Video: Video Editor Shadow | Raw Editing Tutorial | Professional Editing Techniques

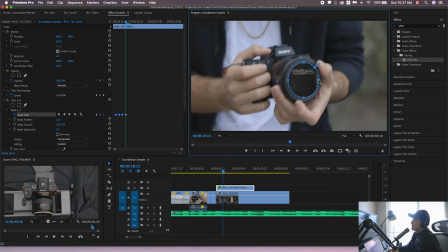That's why honestly, like, I don't like masking that much. Just like when I feel like doing it, then you gotta do it. So to kind of cheat, I mean, you can just increase your feather a lot. But obviously, know when it does look fake.
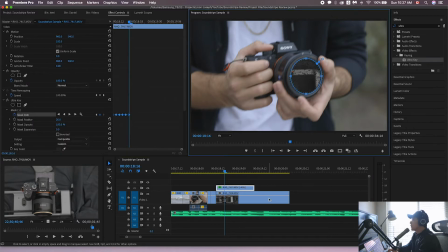Luckily, this should be a fairly quick clip, so it's not gonna be too obvious.
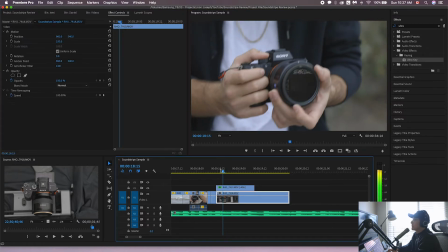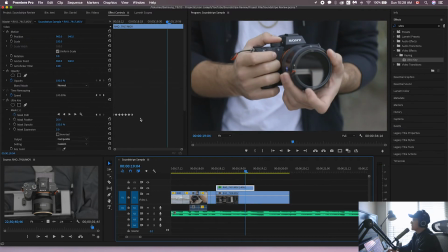So pretty much what I wanted to do was to make this just zoom out or like scale it up, if that makes sense. So from here, I want this to fill the frame.
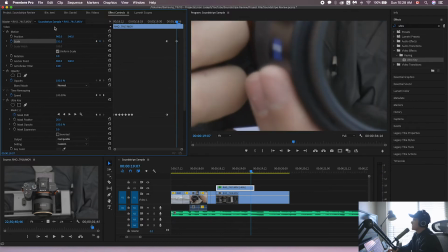I just do a really ghetto job of that.
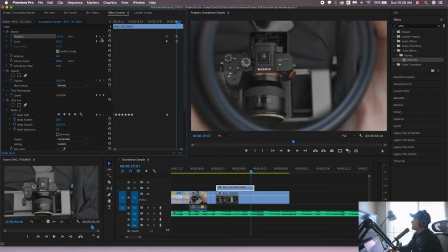Manually scale and position this like so.
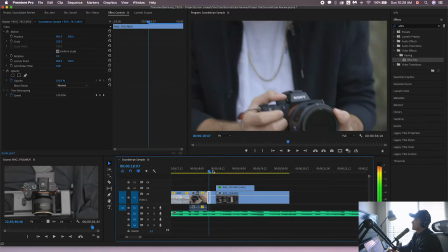Something like this. Okay, so we get that movement.
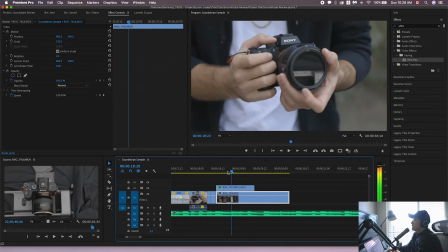Okay, so the mask is not good because we stopped here. I almost think we don't need to fade that in.
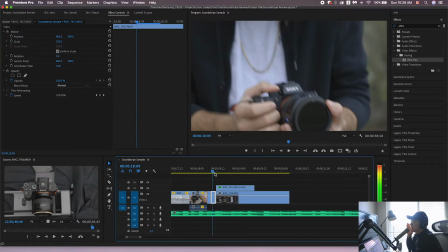Or maybe I'll just do it quicker. I wonder if I can just glitch that little part there.
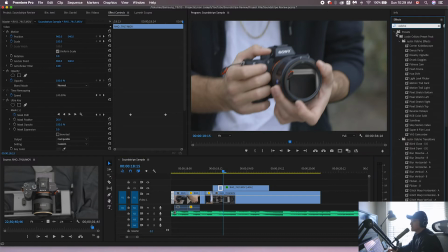Shout out to Justin O'D Show, the only effects I pretty much ever use. RGB that shit in.
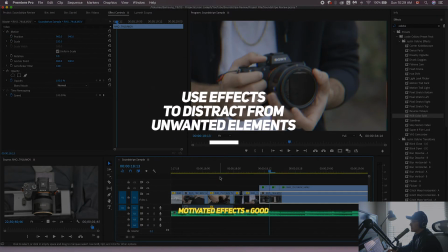instead of, so what I'm trying to do is like reduce the look at that flakiness.
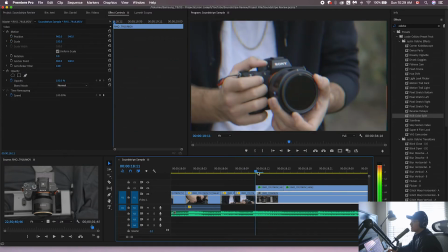Maybe I'll do this whole thing in RGB, and then if I can just RGB,
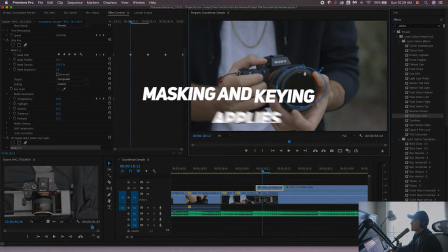yeah, maybe people don't know this actually, where you can mask effects too.
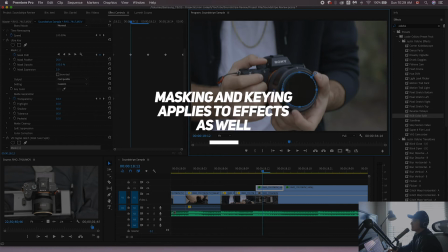Like it doesn't have to just be masking one clip on top of another.
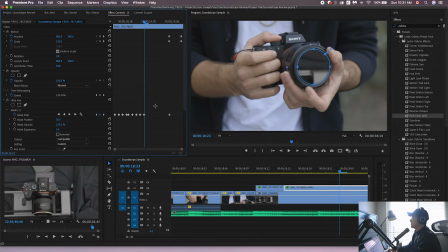There's probably a much faster way, like pressing play and shit, but call me old fashioned.
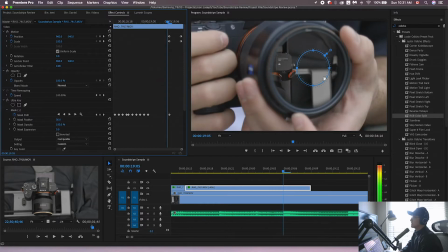I like doing it manually like this. Oh, we might be done.
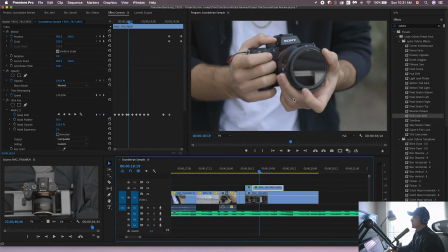Oh, but see how that feather makes it look really fake?
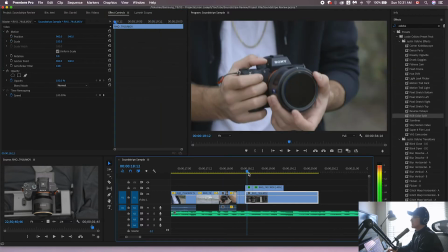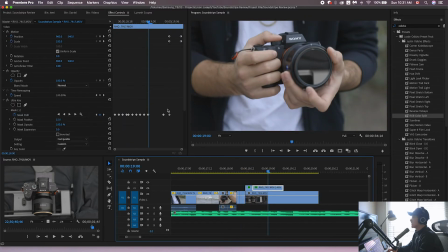Okay, this is moving a lot back and forth.
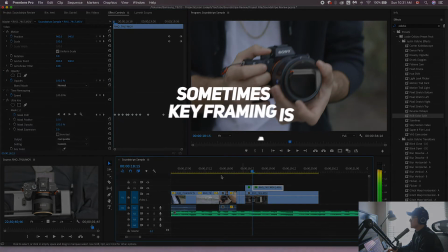Okay, so what the heck? Now it's not lining up this way? I don't get it.
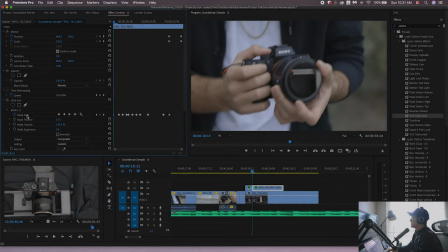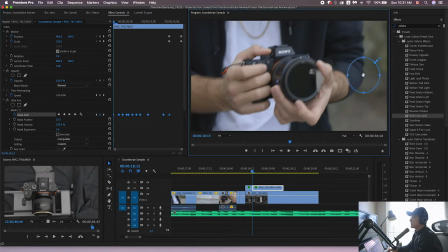Yeah, the path is, what the fudge? What the fuck is going on here? Is that because of the feather?
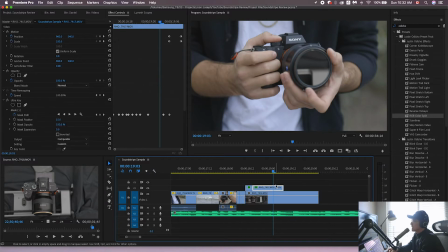Okay, so when it gets confused, like you're not sure what the hell is going on, like I am, because you see this little like sliver of things?
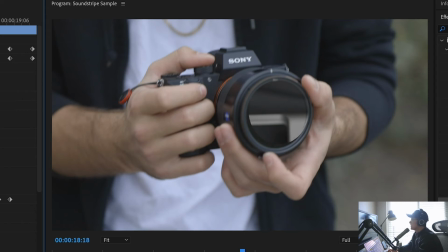I don't know if it's because of the feather. No, if I turn off the feather, see how the path is like that?
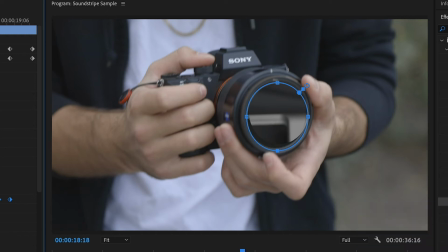So I don't understand why there's that little gap there. So in that case, I'm just gonna lower the opacity.
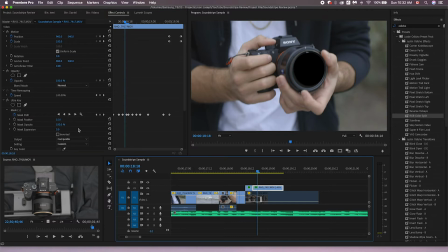Oh no. Oh god. Okay. What to do?
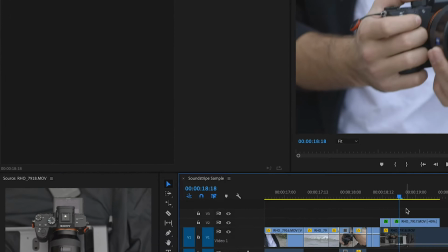What to do? Yeah, okay.
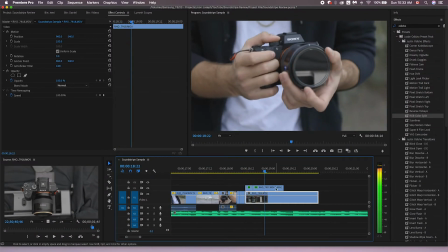So increasing the expansion of the mask worked.
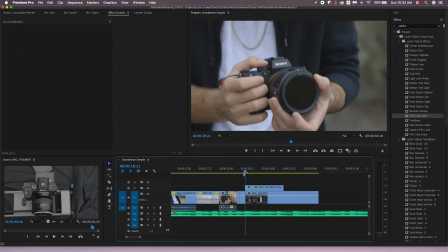Obviously it's cutting now into the lens filter, which I don't like, but hopefully it's quite enough. Okay, so I want this to have a bigger impact on the beat.
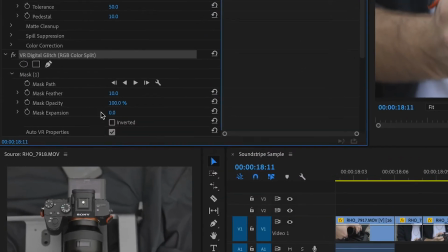Gonna make this a little bit more dramatic.